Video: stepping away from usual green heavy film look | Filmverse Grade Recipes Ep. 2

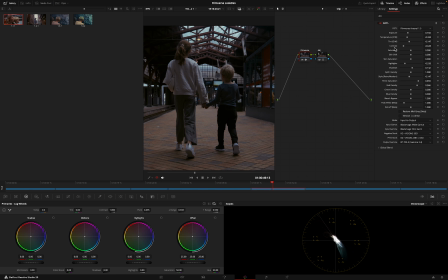(8:22)
Moving to the next shot, let's apply the grade, and already looks pretty good. I'm just going to increase the exposure on this one, and that's it. Super simple.
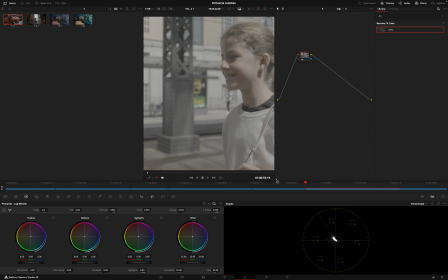(8:37)
On to the next shot. Let's apply the grade and pick a still from here because it seems like it's the same environment.
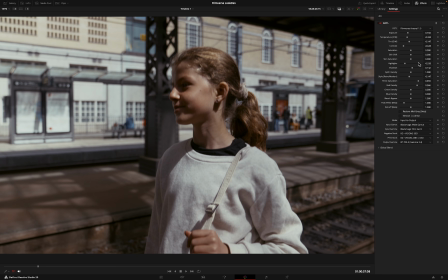(8:48)
I'm going to decrease the contrast, and I think this looks good.
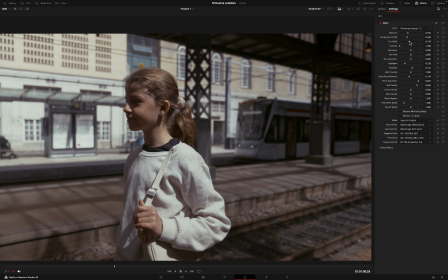(8:54)
I'm just going to play around with the tint slider a bit, maybe adjust the skin saturation, red density. Yeah, there we go. I think this looks good.
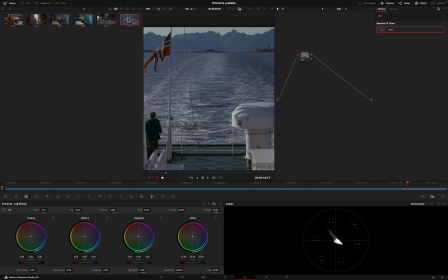(9:08)
Moving on to our last shot, let's apply the 500T emulation just for fun and see how it looks.
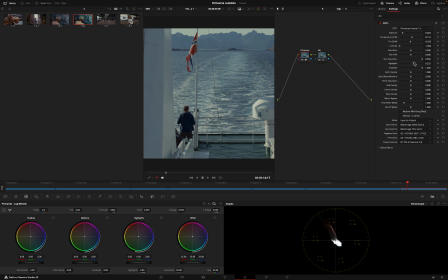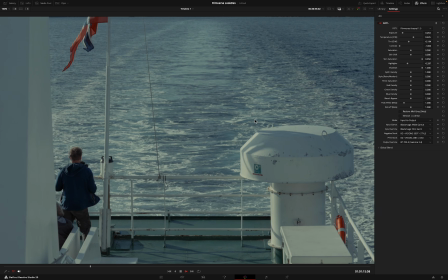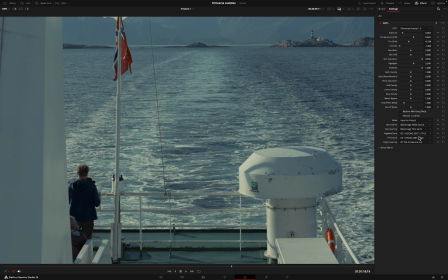(9:29)
We can play around with this. Maybe select a warmer print. This looks good.
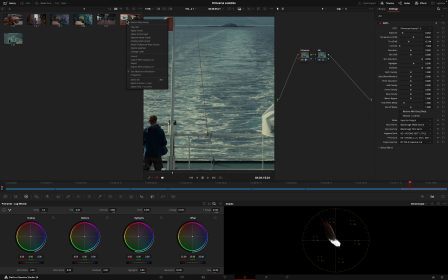(9:37)
Now let's come back and see how this looks with the custom look we created.
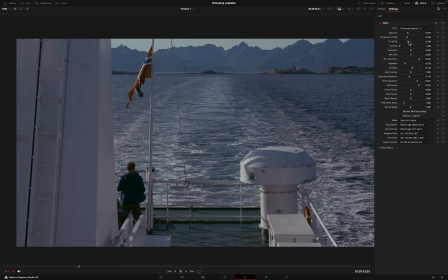(9:42)
I like it. It's got that older film vibe. I'm going to adjust the temperature a little bit warmer, work with the highlights,
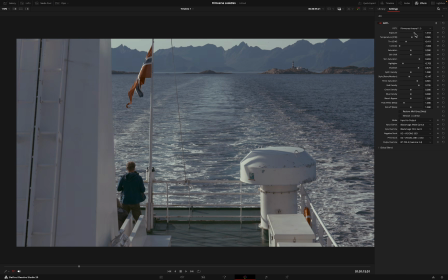(9:51)
maybe increase the shadows, and maybe increase the exposure just a little bit.
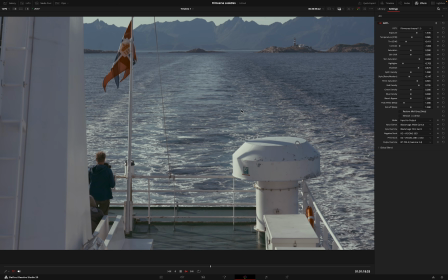(9:57)
This looks good. This is one of just many ways to go about creating looks using Filmverse Arsenal.
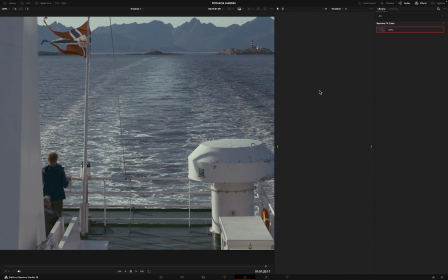(10:03)
Now let's work on the texture. We're going to add this at the timeline level, so let's drop the DCTL in and start with the first shot.
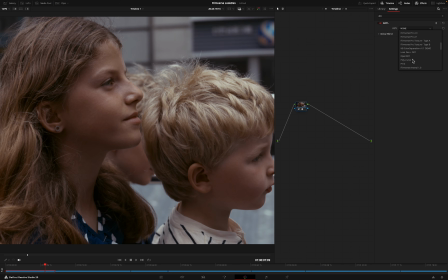(10:14)
Let's select Texture Type A. Type A seems to have a lot of fans because it's fast and the halation looks good.
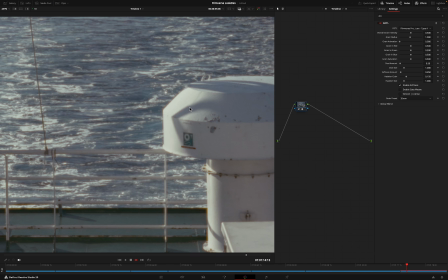(10:22)
We can see that it works pretty well across our footage. But for this one, I'm going to demo Texture Type B because it's a little
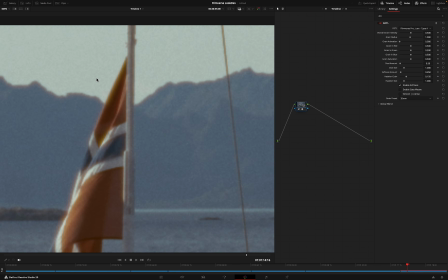(10:30)
more subtle and the halation renders in a different way that I like better for this piece. Do you see the way that it blends between the edges and subjects?
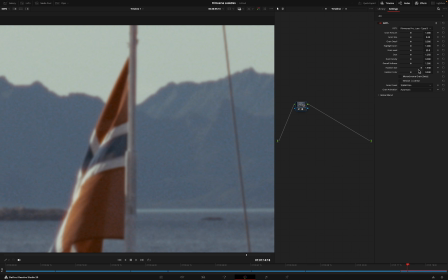(10:45)
It just feels a little more natural to my eye. Let's select the 16mm grain.
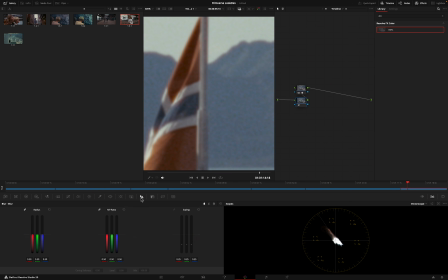(10:52)
One additional thing I like to do with a lot of digital footage is add a slight bit of softening right before the texture node.
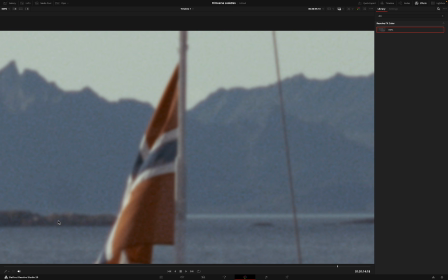(11:00)
This helps the grain fit and feel more integrated with the grain particles.
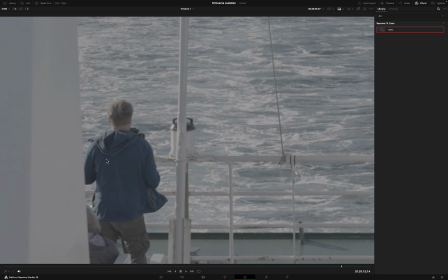(11:06)
You're going to lose a little bit of detail, but that's the whole point. If you're going back and emulating those analog characteristics,
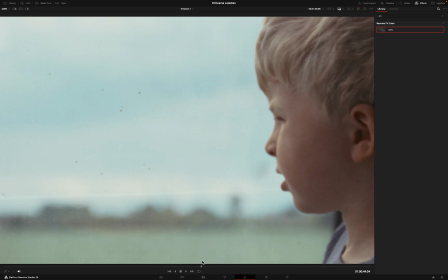(11:13)
it's a good practice to get rid of some of that video sharpness from digital cameras.
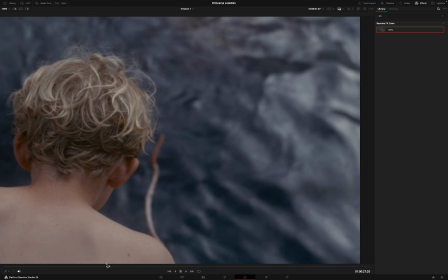(11:21)
I like it. And there we go.
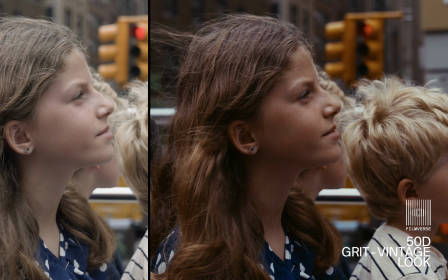(11:25)
That's our workflow for using Filmverse Arsenal to help us create excellent film emulation looks in DaVinci Resolve.
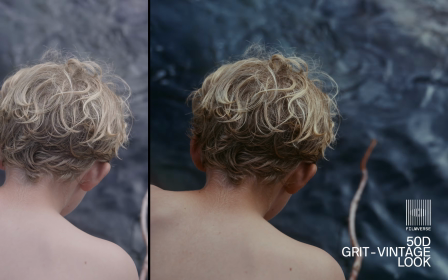(11:32)
Experiment with these techniques and find out what works best for your story. And that's it for this video. Subscribe for more educational videos on the Filmverse plugin.